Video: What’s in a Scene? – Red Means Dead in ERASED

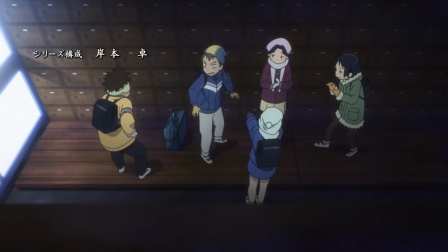[0:00]
I wasn't planning to come back to a race so soon.
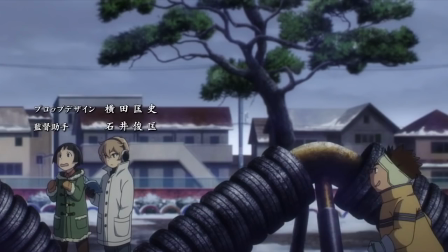[0:02]
It'll be another few weeks before I'm ready to tackle the OP, but a scene in the most recent episode was so good that I felt compelled to do another scene analysis.
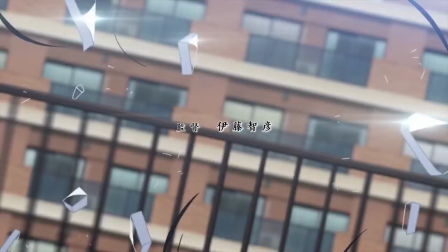[0:10]
The scene in question happens to be the one where the real killer confronts Satoru face to face, so, you know,
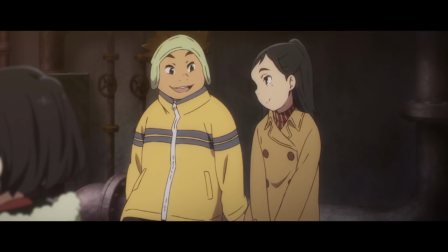[0:16]
massive spoilers lie ahead if you couldn't guess who it was from all the obvious clues. Spoilers start now.
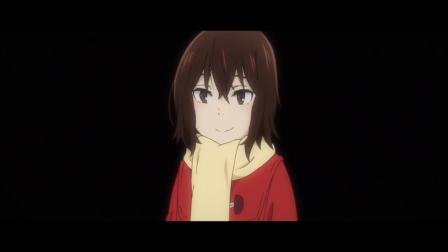[0:22]
At this point in the story, Satoru has accomplished the bulk of what he set out to do when he first left back in time.
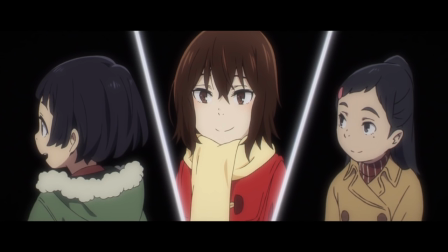[0:27]
His actions have saved Hinazuki both from the killer and from her mother,
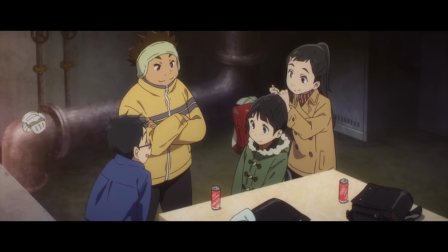[0:31]
and he's managed to save the other victims, Aya and Hitomi, simply by hanging out with them more frequently.
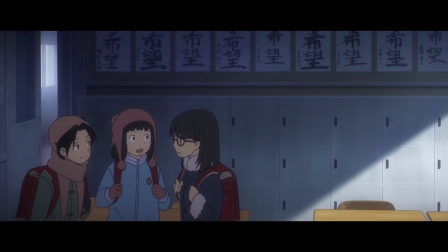[0:37]
But the killer is still at large, and he has no shortage of lonely children to target.
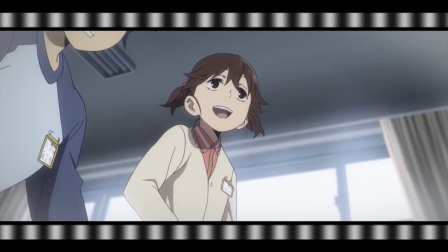[0:41]
In fact, Satoru's own actions alienated one of his classmates, Misato Yanagihara, when he threw her attempt to bully Hinazuki back in her face.
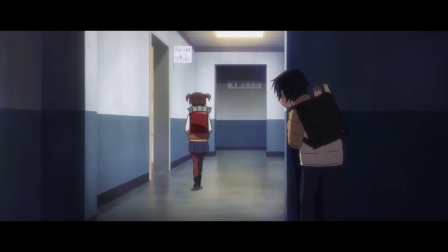[0:50]
Concerned for her safety, Satoru follows her to a hockey rink, and then to the bathroom where she spends a suspiciously long amount of time. time.
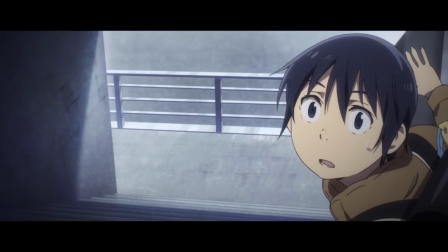[0:56]
Just as he's getting worried, he bumps into Yashiro-sensei, who points his suspicions toward a truck that's driving away from the scene.
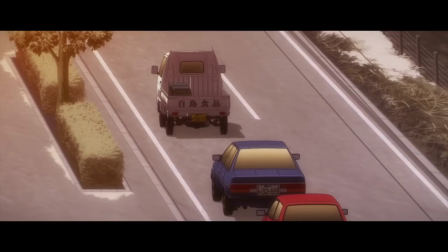[1:03]
Satoru hops in the car with him, and the scene begins.
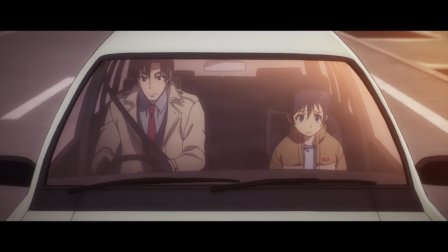[1:06]
Now if you've been paying even cursory attention to the series, alarm bells are probably going off in your head at this point.
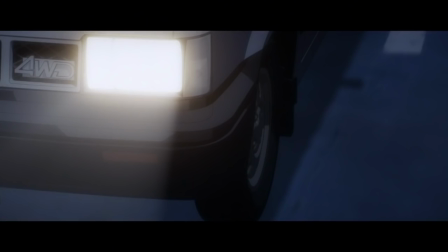[1:13]
This is the second time Yashiro has just happened to show up right when one of the kidnappers' potential targets was at their most vulnerable.
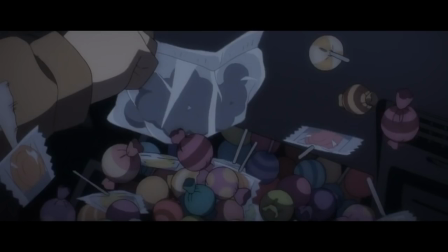[1:19]
Plus he had that glove box full of candy – who but a child murderer keeps that much candy in their car.
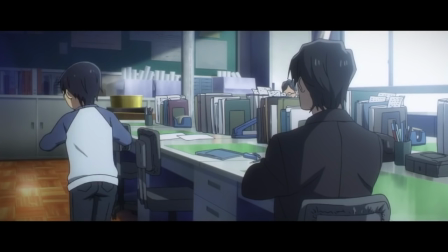[1:25]
And the series has never been shy about framing him in a sinister manner, either.
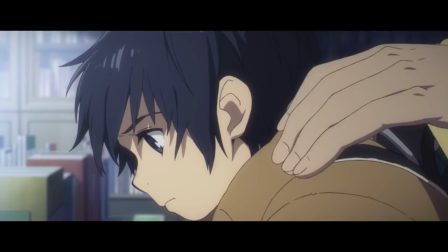[1:30]
He almost always enters the scene with his face cloaked in shadow, and he's frequently shot from a low angle that makes him seem a little intimidating.
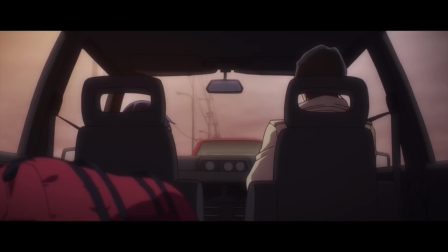[1:38]
Outside of that, the biggest warning sign in this scene lies in the set decoration.
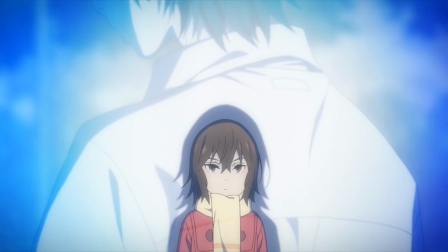[1:42]
As I discussed briefly in my recent article for Crunchyroll, Erase likes to play around with color symbolism, and it has a particular fondness for the color red.
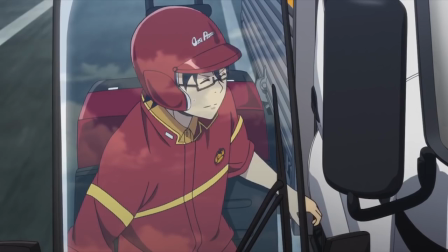[1:51]
When it's worn by characters, red symbolizes emotional warmth and vulnerability, but when it's seen in the environment, it signifies impending danger.
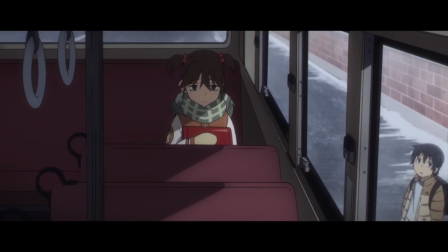[2:00]
Between the two and the truck they're tailing is a bright red car. Misato, who Satoru followed to get here, had a bright red backpack on.
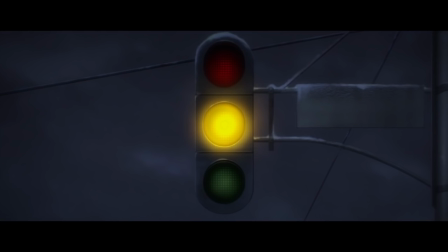[2:06]
And in the earlier scene where Satoru initially decided that he would save her, we cut away to a traffic light ominously turning red.
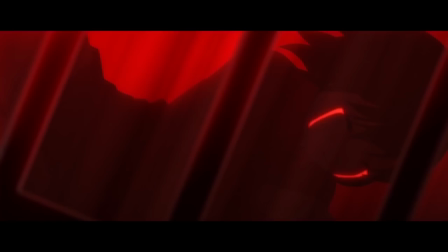[2:13]
The entire series has been subconsciously priming us for this episode, creating the association between red and danger so that it can use it to ratchet up the tension.
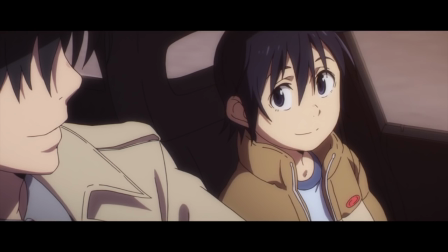[2:22]
By the way, there's a bit of a continuity error here. Satoru has his seatbelt on in this shot, even though he hasn't been told to put it on yet.
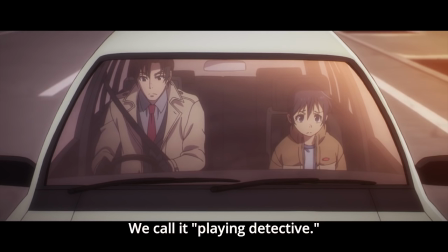[2:29]
Now, pay attention to the order of events here. Satoru tells Yashiro that he and his friends have been playing detective, trying to stop an imaginary kidnapper.
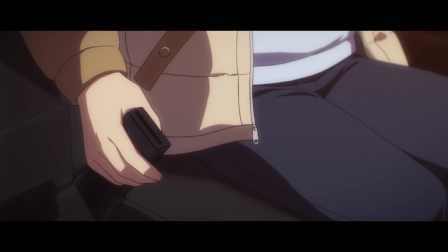[2:38]
Only after hearing this does Yashiro tell Satoru to put on his seatbelt. This is the moment he decides to kill him.
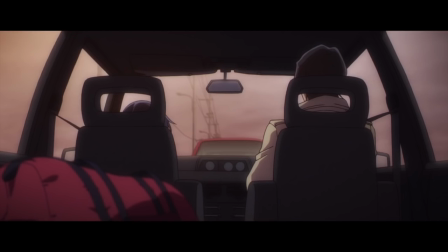[2:45]
The seatbelt sticks, which Satoru thinks is strange, but before he can question it, Yashiro takes control of the scene. In this shot, from the back seat, we see more of that red signposting. The way that the shots are cut together, we jump from the focus of the last one, Satoru's hands, to the red bag in the back seat.
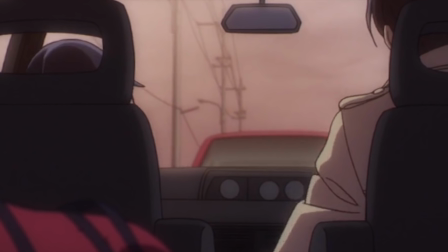[3:03]
This bag, of course, contains the murder weapon. The motion as Yashiro goes for Satoru's seatbelt naturally draws our eyes upward,
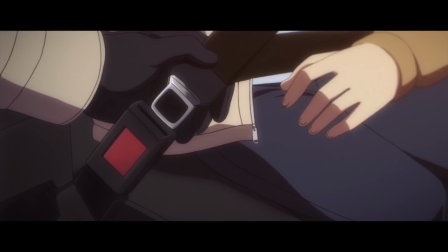[3:10]
and the roof of the red car creates a line pointing directly from the red source of danger to the teacher.
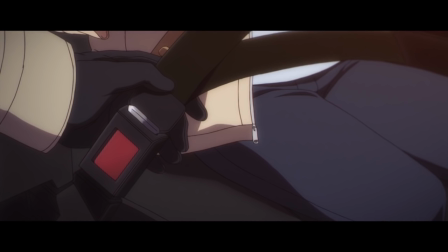[3:16]
The motion as Yashiro fastens the seatbelt draws our eyes back down to the now-uncovered clasp, which, hey, look at that, is also red.
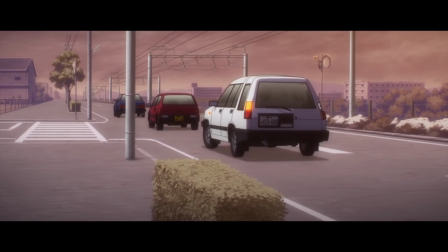[3:24]
The red car drives onward as their car turns. The time for warnings has passed.
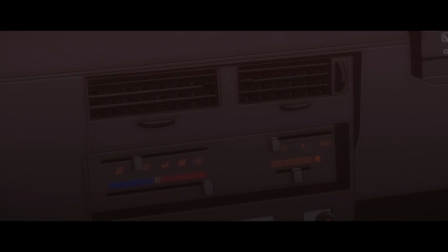[3:28]
When we cut back to the car's interior, we linger on the dashboard, where the heater is turned up all the way into the red.
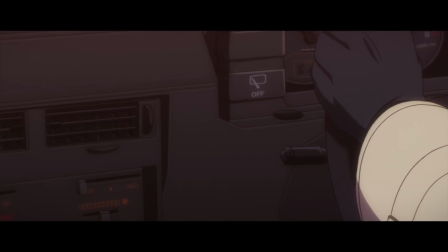[3:35]
The danger is reaching its peak. The camera pans over to the steering wheel, where we linger on Yashiro's conspicuously black-gloved hands.
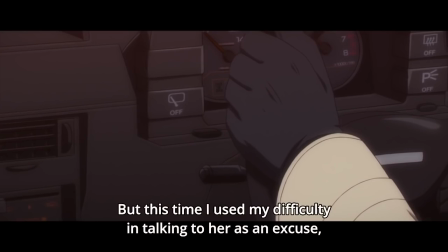[3:44]
Now, driving with gloves on in the winter isn't inherently suspicious, but it's a little odd in a car with a heater turned up to high.
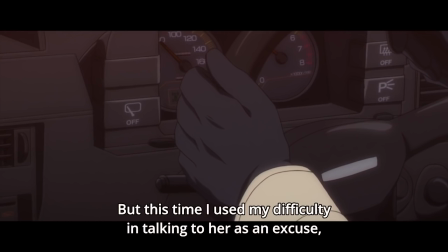[3:52]
Satoru discusses both his methods and motivations for keeping the kidnapper's victims safe.
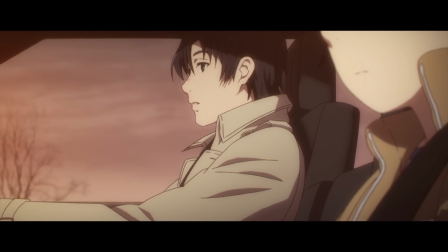[3:57]
From here, we almost never see both Satoru and Yashiro's faces in frame at the same time.
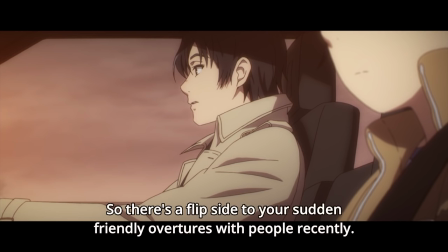[4:02]
This emphasizes that Satoru isn't truly understanding his teacher.